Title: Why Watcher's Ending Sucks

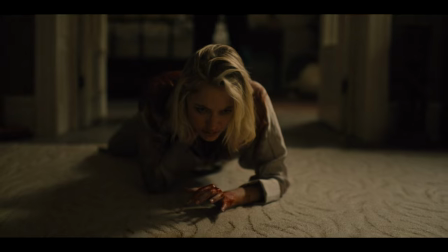You see, Lumo, by the time the spider reached the hallway, she would have been able to reach the gun which was only a few feet away from her.
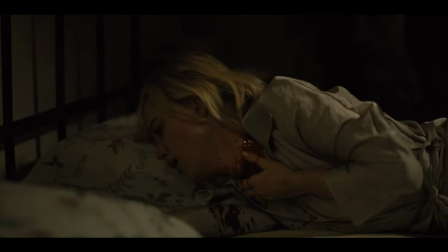Yeah, I can't fault your logic there, but that's not my issue.
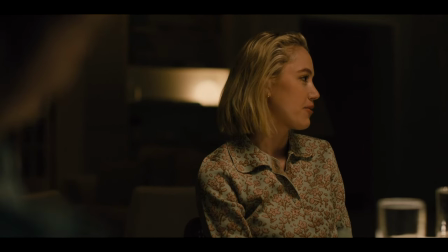If you recall, Lumo, Julia does mention she has a background in acting, which is how she was able to bleed out so convincingly.
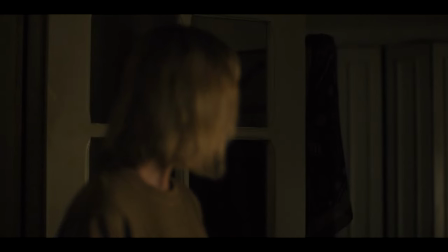No, I'm quite certain that's not how any of this works. Watcher is by no means the only film to breach believability in order to facilitate a payoff.
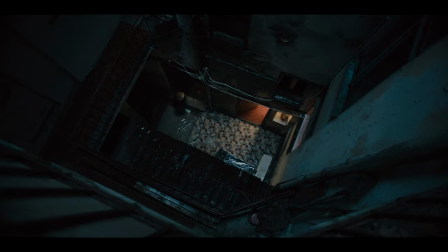It's just the most egregious example I've seen in a while. It is a grounded, captivating, tightly written story until the very end.
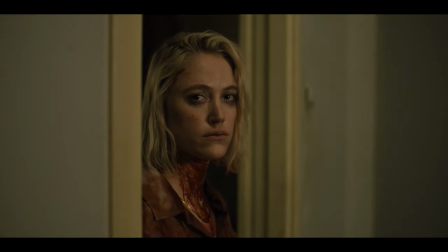This one-shot recontextualizes the events of the plot leading up to it and only detracts from the film's quality.
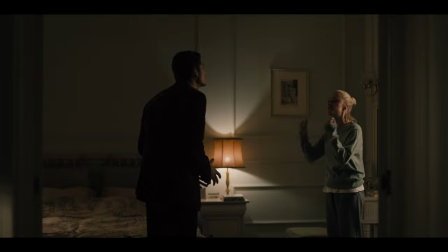It is never outright stated by the characters, but Francis treats Julia as though she's suffering from a psychotic break.
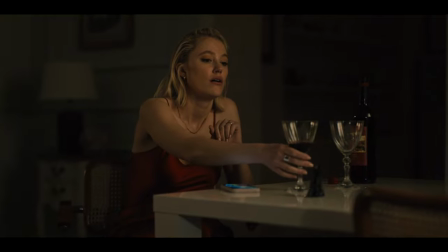This interpretation of her experiences is only valid by reading deeper into the story than is necessary.
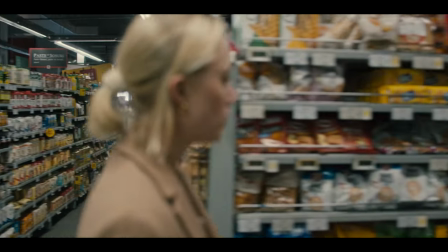Looking at the film objectively, there is no evidence of an underlying psychological condition or ailment, and all of our concerns are justified by what happens on screen.
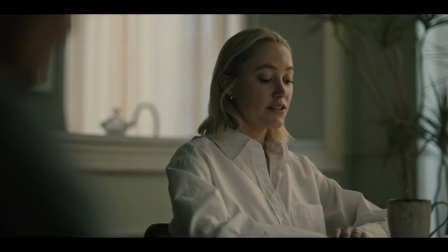It's only through the surrounding character's doubts and gaslighting that Julia is framed as not right in the head.
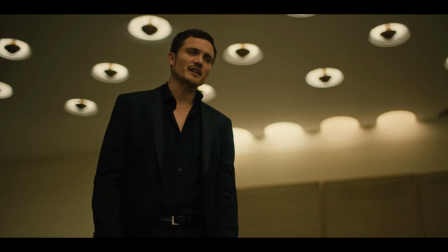I'm tired of feeling like this because you can't let go of some fucking fantasy.
I've said it before, but it bears repeating.
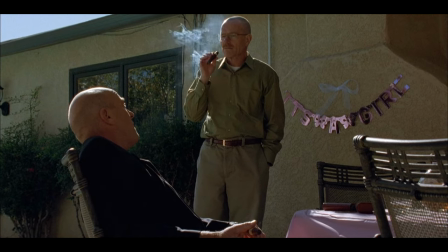Francis is an awful husband. Not the type that engages the viewer in the plot for wanting to see how far he could spiral down into self-destruction or selfish ambition,
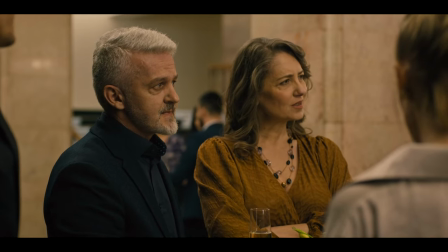but rather, the type which shatters suspension of disbelief for lack of even trying to portray a human. He is oblivious and unhelpful to the point that I blame Julia for having married him at all. When Julia is alone, we see her worst fears confirmed. When Julia is in the company of other characters, she's disregarded and treated as the cause of her distress.
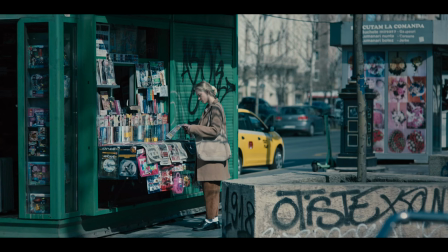The film fools you into caring about this world and its stakes and the character's agency therein by crafting
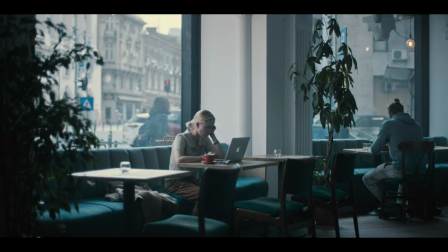a narrative which appears to resemble reality only to drop this bombshell right before the credits roll.
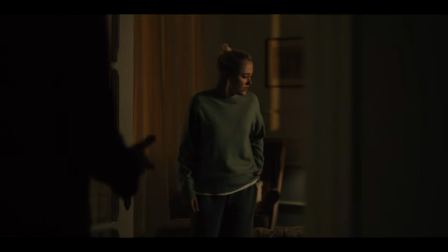The events of the plot were not genuine reflections of realistic characters acting as they authentically would.
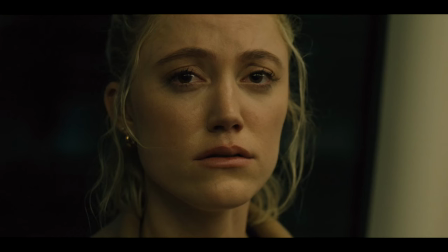The plot is jerry-rigged to emotionally torment Julia so that her vindication in the final moments can feel all the more potent.
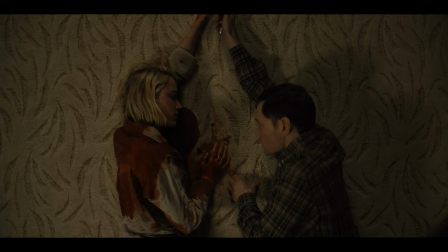But at what cost? In an instant, the film's climax changes from that of sincere tragedy to a glorified I told you so.
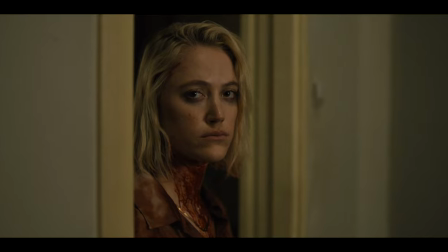I'm gonna screenshot this frame and use it as a reaction sticker whenever my friends didn't believe me about something, because that is what the filmmakers have reduced this face to.
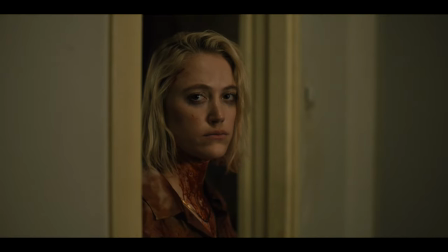A meme. An expression of unbelievable disdain and contempt which she shouldn't even be alive to be able to deliver.
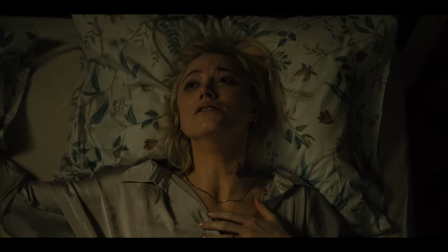It's a miracle she survived having her throat slit, but this is just rubbing salt in the wound.
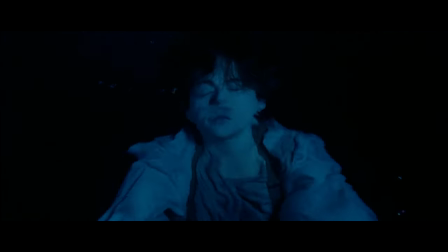Imagine Jack's soggy, wrinkled old man bod breaching out of the waves beneath Rose to hand her the necklace she cast away at the end of Titanic.
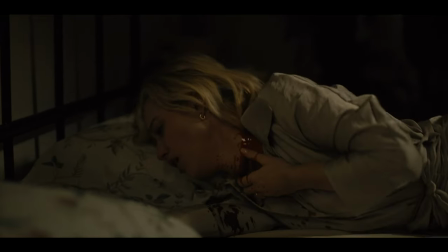Call me hyperbolic all you want. The human body has a few built-in off-switches, but Julia's acted like a reset button so that she could give her dopey husband the stink eye one last time.
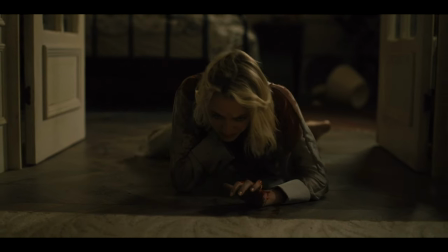It is incredible, and not in a good way.
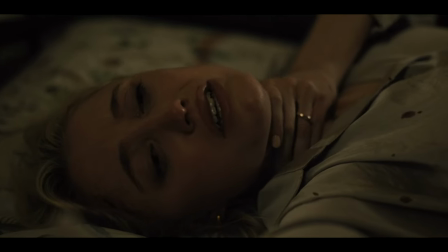It's insulting for a story, any story, to leverage our shortened attention spans and emotional investment in characters in order to secure a payoff.
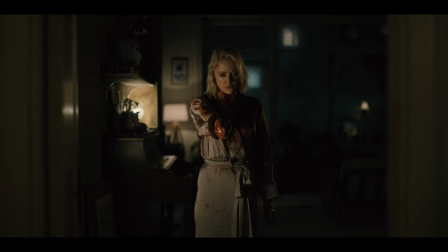What I mean by this is that her shooting the spider and even being able to stand up afterwards is such a
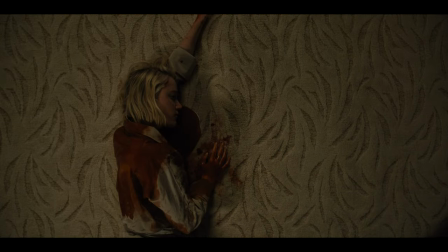slap in the face to the weight of her death just moments prior that it feels as though the writers were hoping we'd forgotten about it.
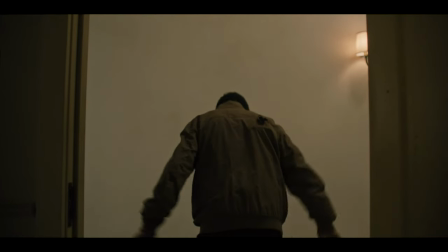As if placing two shocking events close enough together on a timeline is enough to invalidate the first one in the audience's memory and narrative as well.
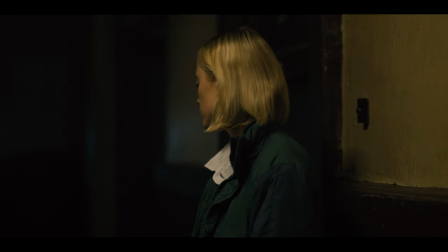Not only is Julia's death in this scene poignant and believable, largely owed to the attachment we developed to her over the course of the film, but it is the logical endpoint of her journey.
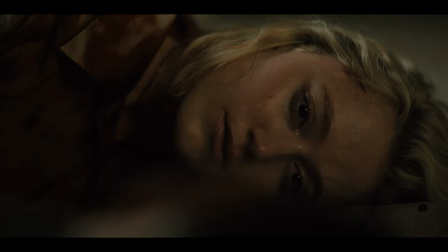Forsaken. Isolated. Dismissed. Dead. But that's not actually the journey the film aims to depict.
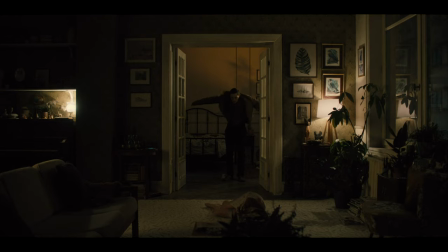Watcher's final shot sends a different message and all but negates the more realistic side of the plot we saw conclude moments ago.
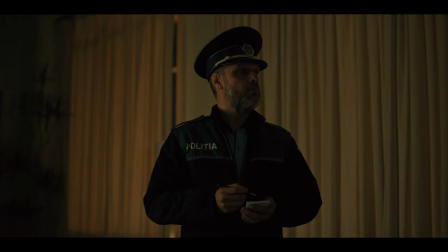Julia's actual journey is that of having her fears and pleas for help invalidated by the very systems intended to support and protect her,
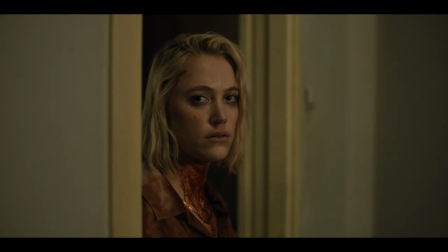only to see those fears realized and then turn the tables on her doubters.
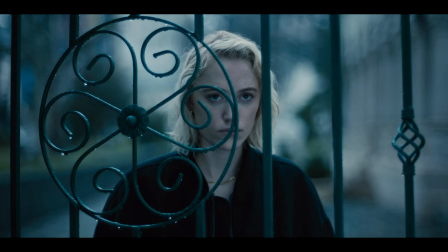A revolutionary, subversive structure to a story which might have only benefited from playing it straight.
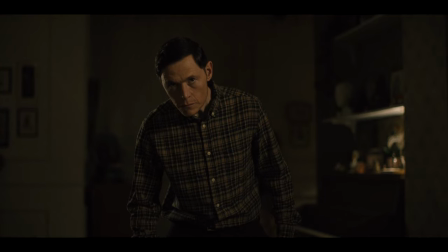A tragedy undermined by the themes the people behind the scenes deemed more important.
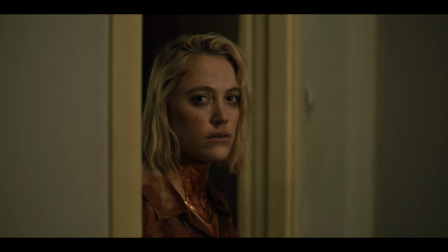There was such potential here, but this ending skews every preceding event toward the negative.
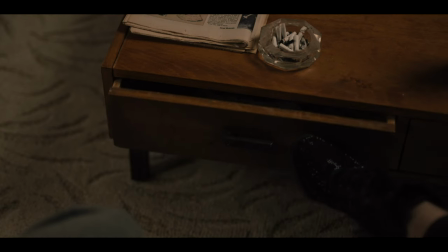Irina showed Julia her gun, not so that it could be used later on, but because it had to be used later on.
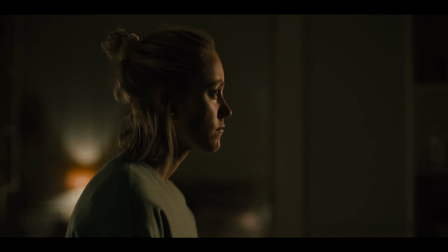Francis and the police didn't ignore Julia because they genuinely believed she was blowing the situation out of proportion, but because she had to prove them wrong in the end.